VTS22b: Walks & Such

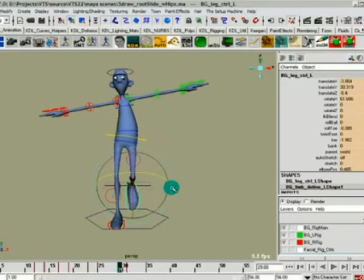You can, if you want, you can do the knees. I'm not liking what's happening there with the knee, just the way this is built. Something funky with the rig that I didn't check out before. I really don't want to have to counter animate this stuff.
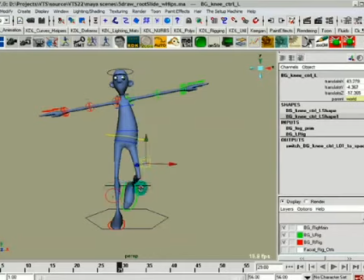But a lot of times what I like to do is I like to kind of give a little bit of a look right there. All right, I'm not going to bother animating that in, but what that gives you is it just feels a little more natural.
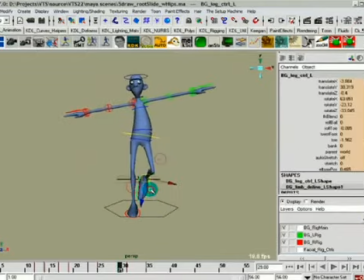It's a little more overlappy. That's kind of already animated in and stuff, so kind of do that.
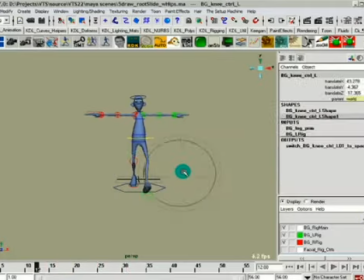Now his knee's too far out, which I don't like, but that's just the pull vector problem right there. So we take that and let's go ahead and set this pull vector, set a key
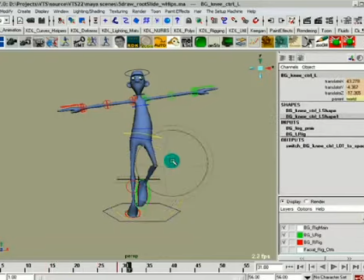there, and find one, set it there to kind of remember that spot, and then go back to where the foot is where it is,
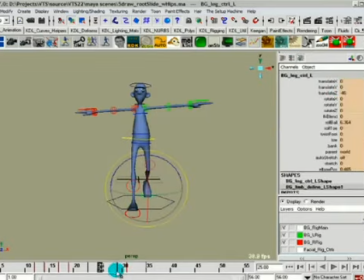and then send this thing back to there, and set a key there. Just to kind of show you what's going on there.
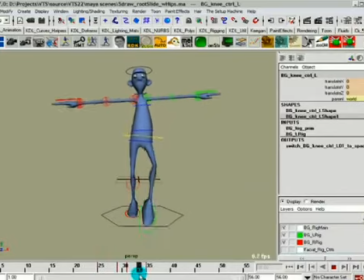Just to give the foot a little bit more of an in and out sort of thing, okay? You can add that to your walks. I won't video me building it in here, but I'll have it on the final walk that I post on the video here in a few minutes.
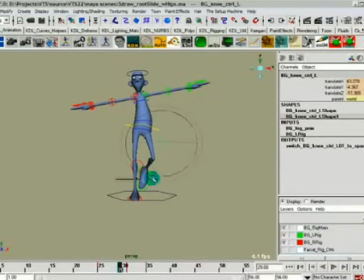But that's just, again, something that I want to do to try and give it a bit more weight. And one last thing in this section before I do the arms is now I want to take a look at the side-to-side motion of the hips.
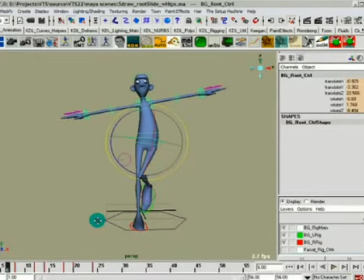Okay, the basic rule here, or principle, is that when it comes to, well, nah, over there anyways. How annoying is that, right?
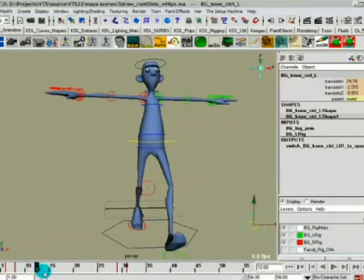And then when he gets down here to that, I'm going to put that back there.
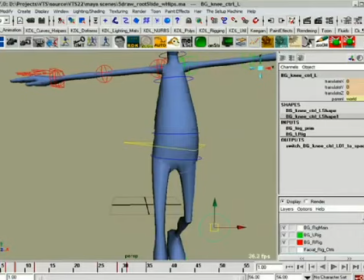I guess I am going to go ahead and video me putting this in here. Just because the cycle is already on this thing, so I gotta fix it in there.
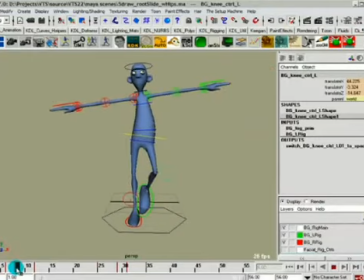Okay. So, again, on the passing and the weight up, right now he's kind of off balance, like he's going to fall over this way. So what you have to try and look at doing is take a look at the translate X
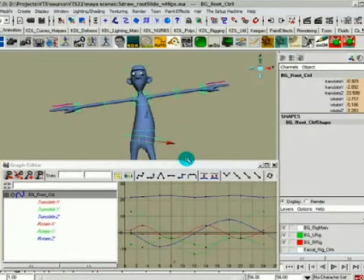of his hips here, so that you get a better sense of his balance.
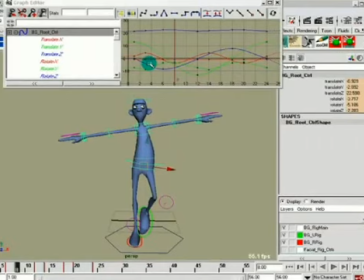Okay. So let me make screen space a little bit more usable for us, and take the translate X. Now there's some extra keys in here. Again, you really only have to worry about the passing or the weight up position. You can choose one or the other. I usually choose weight up for a lot of this stuff because it gives a little more snap.
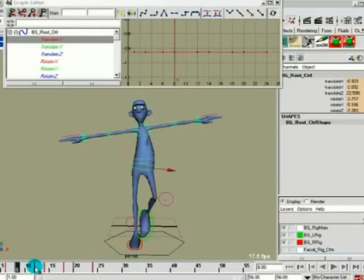If things are, you know, hitting their apex at the weight up, then that gives them 4 frames to come back down the other way, and I think it's just a little more fun. So again, you can kind of take these things and kind of play with them a little bit.
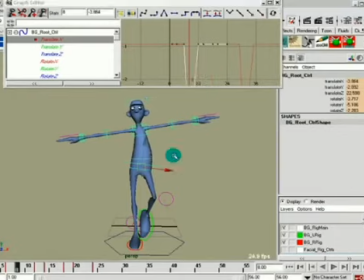You can do it right in the graph editor. You can do it, you know, in the world view if you want. I'm just doing it in the graph editor to kind of explain to you the you know the principle behind it and how you can do that for you graph editor freaks, just to show you guys that I actually do know how to use a graph editor, right?
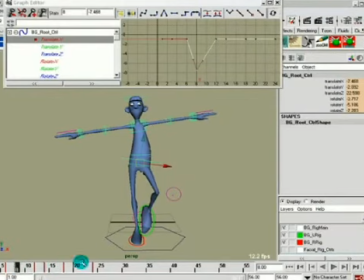All right, so there's one passing position, or I'm sorry, one weight up position, and then we just figure out what that is. That's minus, well, let's just go ahead and give it a -8, nice round number. And then the other weight position, let's go ahead and make that an 8.
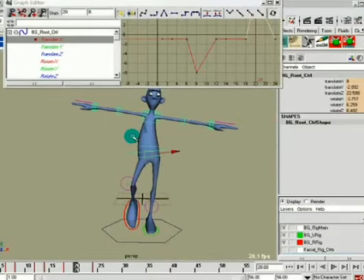Okay, so that the weight's distributed that way. Now I've got these extra keys in here, but we don't need them. Don't need them at all.